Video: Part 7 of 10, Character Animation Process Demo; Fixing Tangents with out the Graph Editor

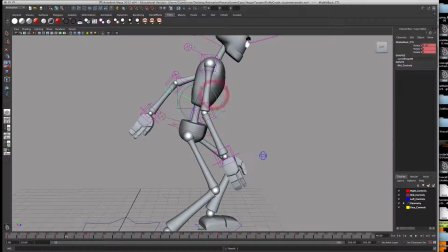I'm going to want to kind of hunch him in and then recompensate it by having his neck arc back. And we have this S movement here. Now, this is not the best form, but I'm just trying to demonstrate my point very quickly. So notice how the back is no longer stiff. It's compensating and moving around.
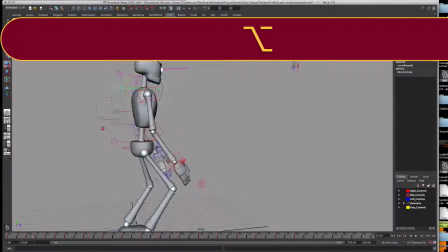So I'm not going to talk too much more about the spine, but you should go through the pass, go through your entire sequence here, readjusting every single spine joint. Lastly is the hands.
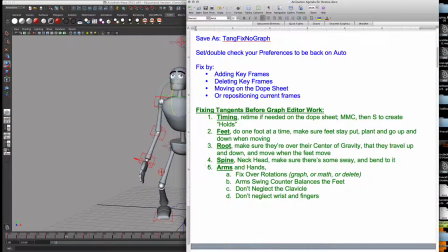So once you do the spine, then you're going to move on to the arms and hands.
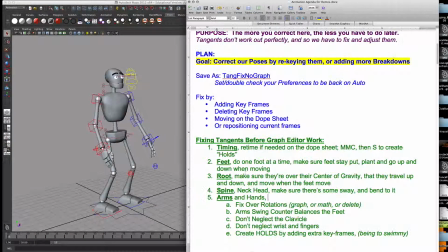All right. So we've looked at timing, we've looked at the feet, we've looked at the root, we've looked at the spine, and now we're going to just take a quick look at the arms.
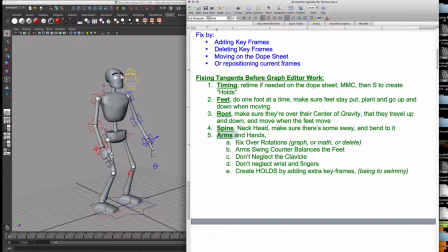And there's several things you're going to want to do with the arms. Number one, fix any more over rotations like I've already demonstrated. Number two, make sure they're counterbalancing the feet and other things, right?
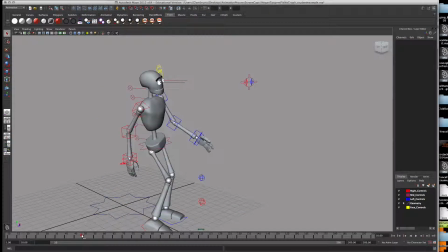So as you notice, as
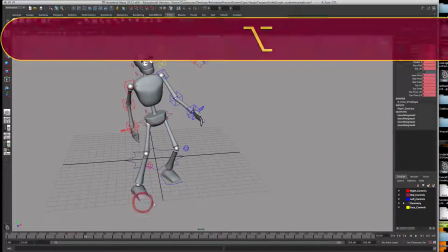his right foot is forward, his right arm should be back, right?
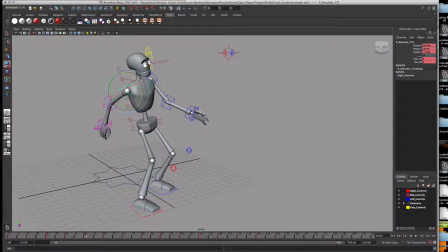Swinging that forward. And if the right foot is forward, the left arm is swinging forward. Okay? So these are things you should look out for, and as he's moving along, so his right foot is back, so I'm going to swing his right arm forward.
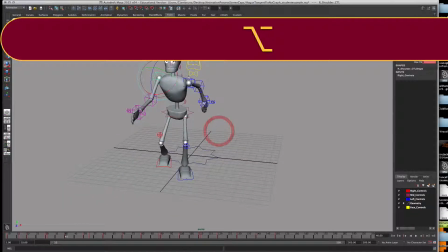Now this is not the best example, like there's a lot of things wrong with this example here, but you're getting the picture. Just remember the walk cycle.
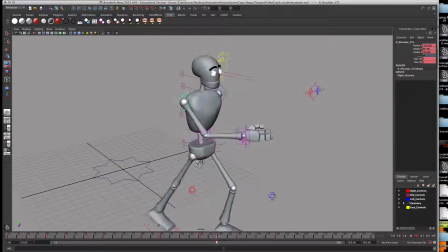So other places where you're counterbalancing are where the arm's doing something besides walking or just moving around. So as he's going to wind up for the throw here, right? So he's going to wind up for a throw.
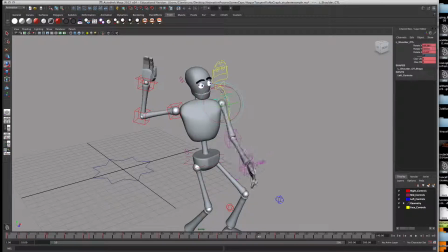His other arm, if this arm's behind him, this arm should be in front of him, kind of counterbalancing it.
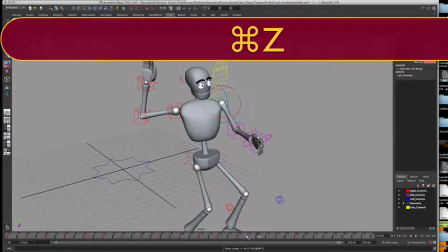Doesn't that look much stronger than what we had before? Instead of just one arm being raised, right?
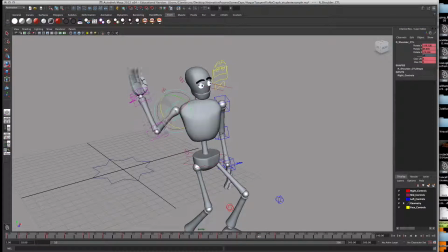You actually want to really pretend like he's actually trying to hold himself up. So if this arm's back, he's not really balanced until this arm comes forward. So always think about that. What's this arm doing? How should this arm counterbalance?
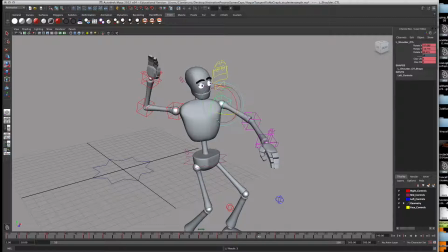They don't have to be exact opposites. And in fact, they could be doing the same thing, but just always reconsider how everything is being balanced.
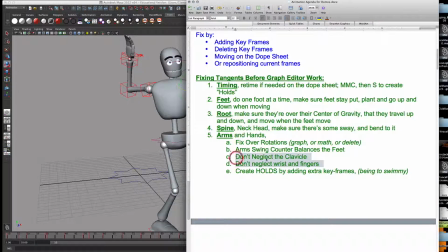All right. The other thing I want to show you was don't neglect. People do a lot of arm movements with just the shoulder. Don't neglect the clavicle. Don't neglect the elbow. Don't neglect the wrist. And don't neglect the fingers. So make sure that other parts are bending too.
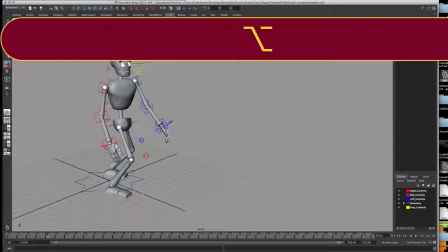Like for example, in this student work, there is only shoulder movement.
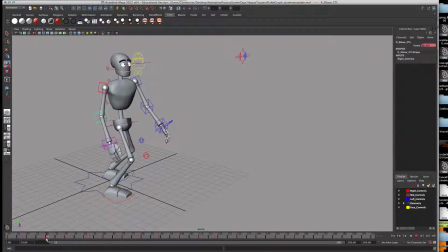There should be a lot more bend in the elbow. So as his arm comes up, I should also swing his elbow in and his wrist in.
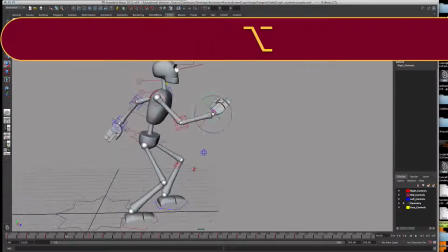Don't neglect that stuff. And then the same goes for the opposite leg, opposite arm.
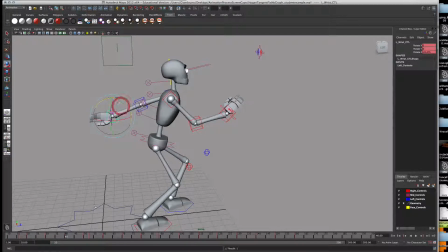Pull out the elbow, pull up the wrist, and that swings back and forth. So this elbow now comes in a lot more, and then the back arm has the elbow extend and stretch out.
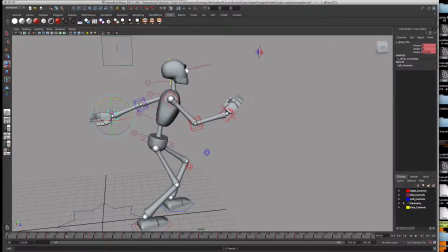So don't neglect, don't just work the shoulder. Don't forget about the elbow and the wrist and even the fingers, right? Make the fingers swing in and out as well. Give them some movement. Lots of people neglect the fingers.
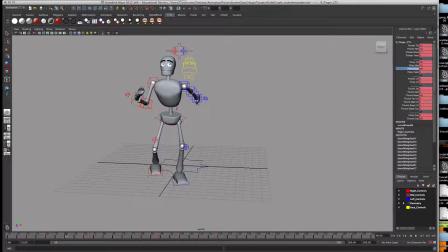Don't be one of those people. The other thing to look out for is the clavicle, right?
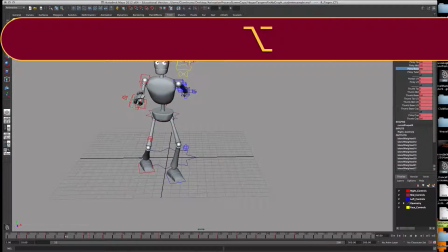As his arm is swinging forward, it could also swing out in front of him, right?
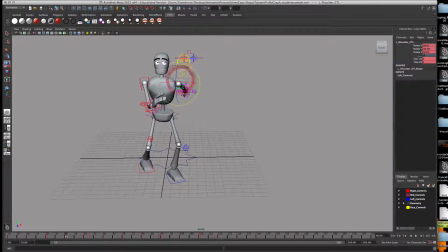So I can take this front back and I can swing that there. I can take this front back of this clavicle and swing it out to the back.
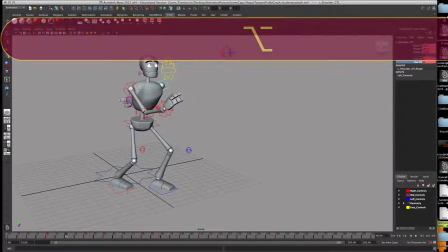I'm also going to give it a bit of an up-down. So if this arm's forward and he's leaning, right, I can give this some up-down,
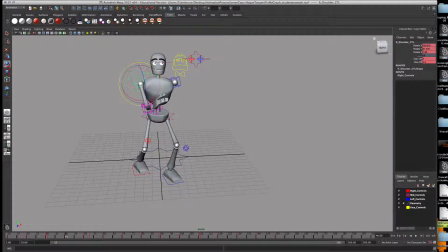some up-down movement to make it look like he's really balancing and twisting his body around, right?
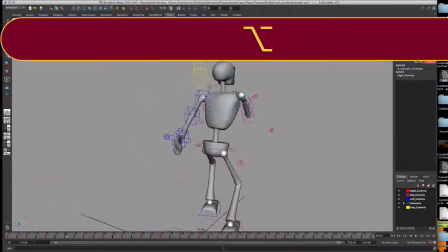Now again, this does not just pertain to the walk cycle.